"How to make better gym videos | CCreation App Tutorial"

Today I'll be showing you how I would edit my videos using our new creation video editor app. If you've not downloaded this or tried it out, do check it out. We do have a three-day free trial.
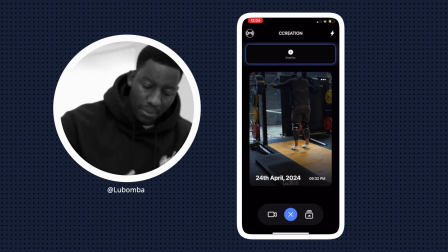So any project you create will appear within this home screen.
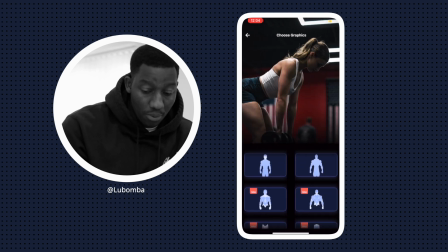At the top end we've got our graphics and then at the top right with our discovery page where you can access your graphics.
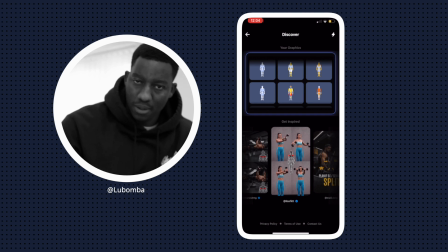Ultimately, you'll be able to copy and paste graphics,
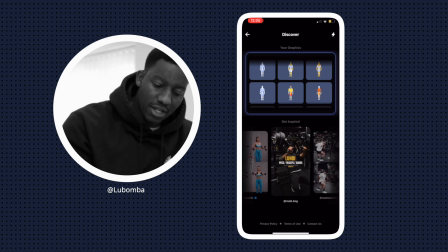use them however you'd like and also figure or find other creators in this page.
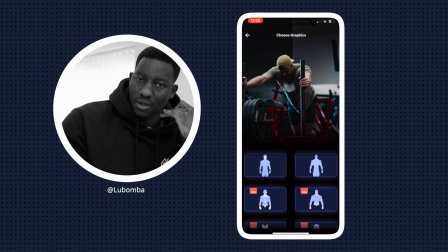First things first, we want to create our set of graphics. So ultimately, once we create these, we can always repurpose them for future projects.
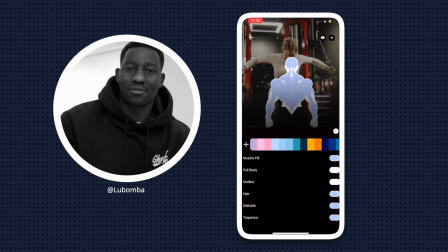So today I'll be taking you through a last set pulldown for those that might not know how to do a last pulldown. Ultimately, the graphics that I'm going for will demonstrate or illustrate the muscles which are utilized within this movement.
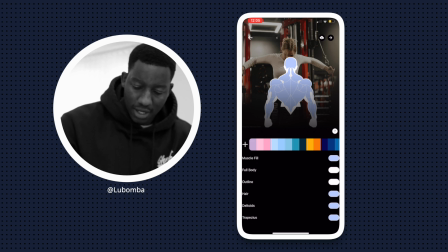So first thing first, you've got your color selector or your color palette.
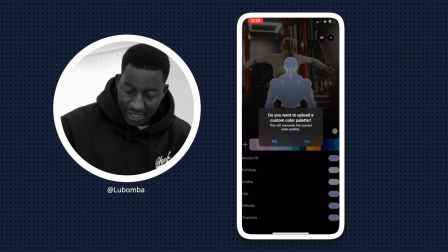Ultimately, we can upload custom color palettes, which you can download for free from the website.
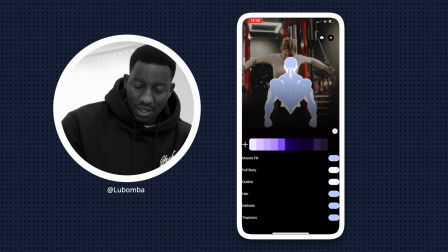As you can see, the color palette has changed. and then this is where the fun begins right so what i like to do is always find a nice dark
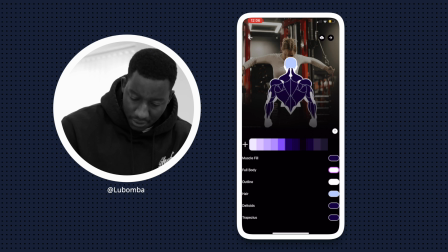background color for the body and then for the foreground or for the general muscle groups a slightly lighter color this would make sense in a second just like that to create a little bit of contrast if we're pressing a hold
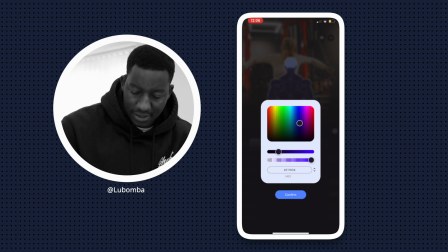the color select we can actually change the opacity which will make the background see through
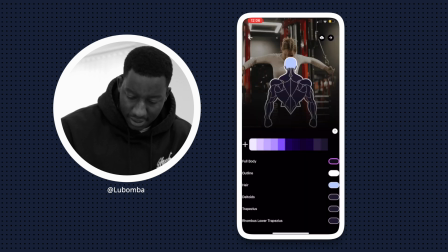and then this is where we can get creative with our graphics so the outline ideally you want a slightly lighter color or you can go dark if you want but it just means that all the details will get lost so let's go for a nice light color and then
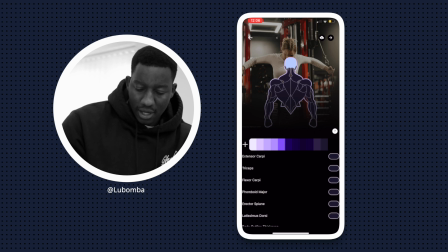we'll scroll down to the bottom i like to bring the outline thickness of the body almost close to zero and then bring the muscle outline thickness over ten percent and then this is where we can actually specify the muscle groups that
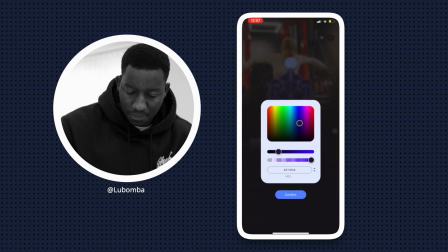are being used we can either press and hold and customize the color or we can choose
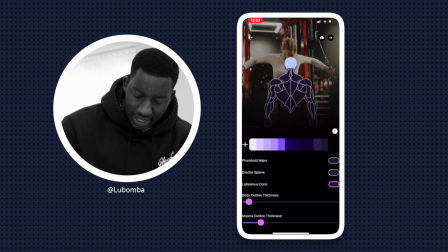the colors from the color palette so the second you select whichever muscle group you want to change you can change the color so we'll just keep it old school go for a white and then find the terrace muscle groups terrace minor terrace major so what
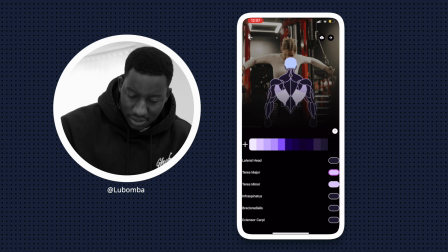i like to do also is use different colors to demonstrate or to illustrate primary muscle groups and secondary muscle groups so terrace minor wouldn't really be the primary muscle group although they are engaged in the movement
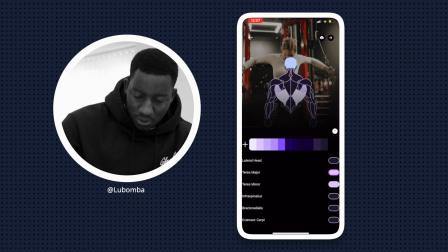so i did i'll choose something a little bit less bold so it almost creates this 3d look and feel to the video and that's pretty much it's done for this specific movement and now your graphics are saved into your library and then when you click next you can select your footage
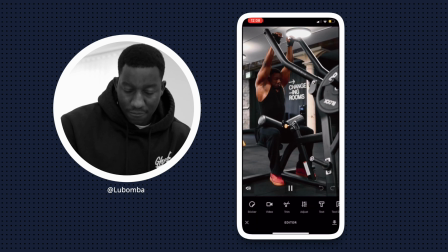just like that and then first thing first that i always always always do
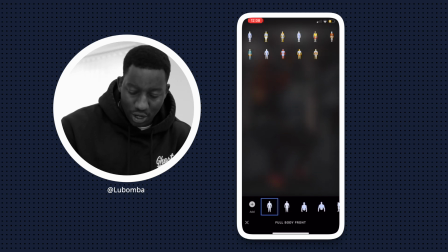is always make sure that I add a gradient to my video. Before I do that, turn off the audio. So go to your gradient panel. Today we're going for a black gradient.
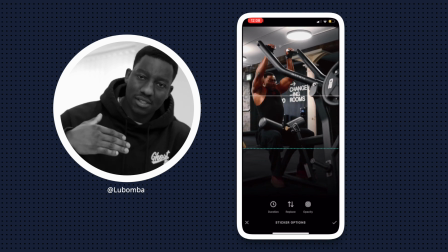The purpose of this is it separates the video and the graphics that you're editing
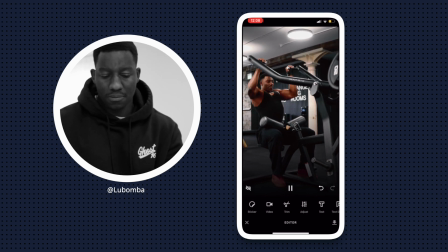and ultimately creates depth within the video so the graphics don't get lost in the footage.
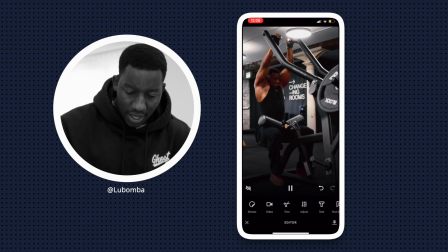And then we go ahead and edit our graphics.